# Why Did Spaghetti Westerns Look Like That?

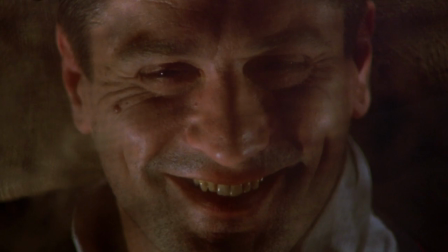The image stills and then fades to black. The film, and thus Leonie's career, comes to a close on his signature shot.
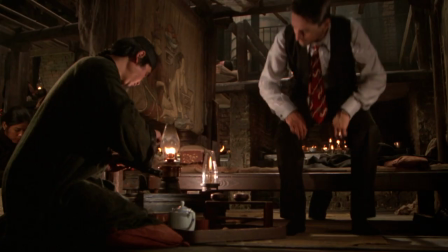Beneath the drugs, there is truth. And what might that truth be? Who knows?
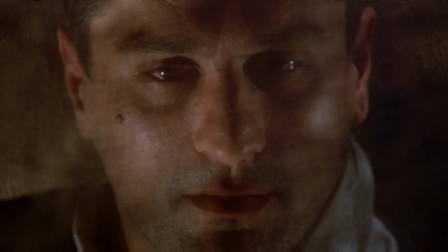And frankly, it doesn't really matter. Therein lies the power of the close-up.
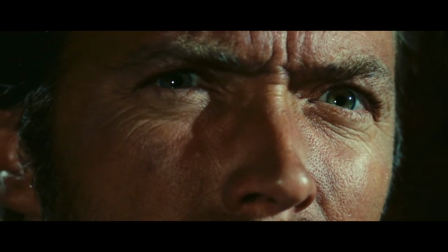Ambiguity. With a simple shot, Leone undermines our entire way of viewing his film.
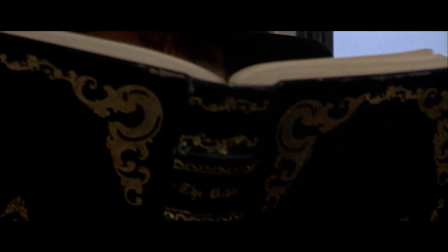With each new viewing, we might see something different in a character's face, in gestures, a glance, or a smirk.
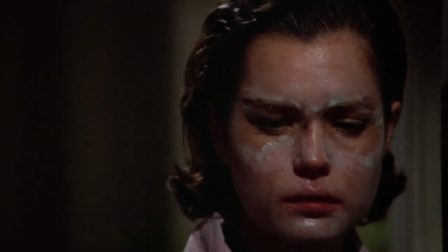For Leone, that ambiguity is subversive.
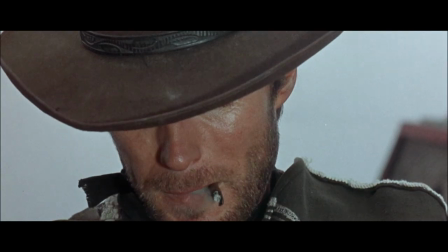A way to probe the infinite dimensions of American life under his signature magnifying glass of a shot a
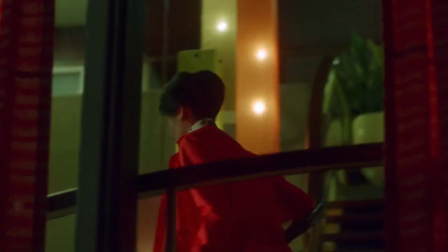lot of excellent films have been lost in the shuffle recently with the pandemic and canceled film festivals films like beginning and what do we see when we look at the
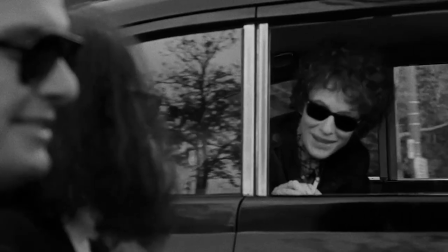sky that absolutely deserve your attention and right now you can watch these films on movie movie is a curated streaming service that houses
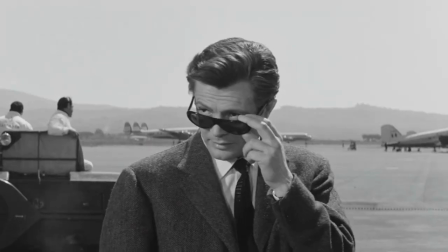beautiful interesting and incredible films from all over the world every day movie premieres a new film that has been hand selected for you.
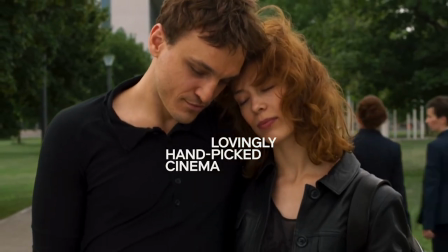Think of it like your own personal film festival streaming anytime, anywhere.
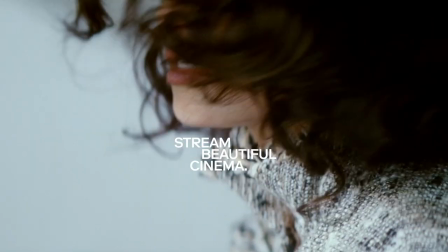Mubi is giving my viewers a 30-day free trial, so go to Mubi.com slash Entertain the Elk so you can see everything they have to offer,
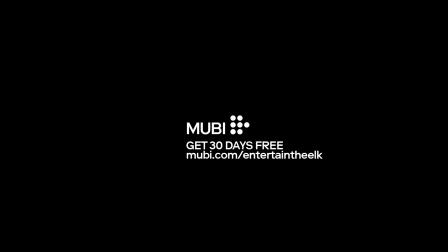zero risk to your wallet, and start enjoying amazing films right now. Thanks everyone for watching, I hope you enjoyed this video.
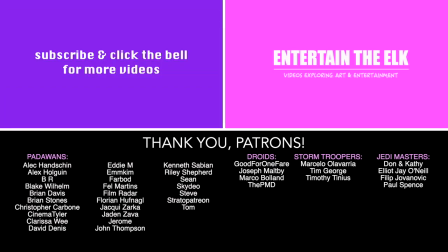If you did, please like it and share it with a friend, and leave me a comment below. Tell me what's your favorite western movie of all time. This is my reminder to you all to make sure you're subscribed, but also make sure you click that bell below. I've had so many comments recently from subscribers who are frustrated that YouTube isn't sharing my videos with them,
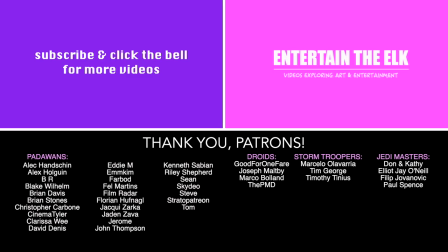and believe me, it frustrates the hell out of me too. So if you're subscribed to this channel and you don't ever want to miss one of my new videos, then make sure you click that bell below.
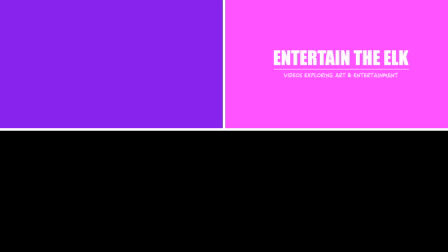That's the only way to make sure that you're notified whenever a new video comes out.
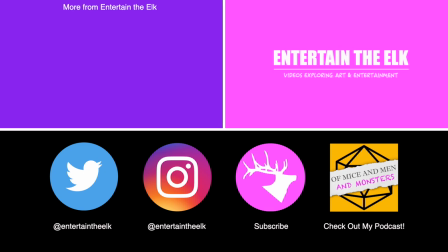I'm about to welcome my second baby in a few weeks, so this might be my last video for a while, but I'll be back as soon as I can with some more interesting and thought-provoking videos for you. Thanks again everyone for watching, and shout out to all my patrons out there for their continued support of the channel, and I will see you all next time.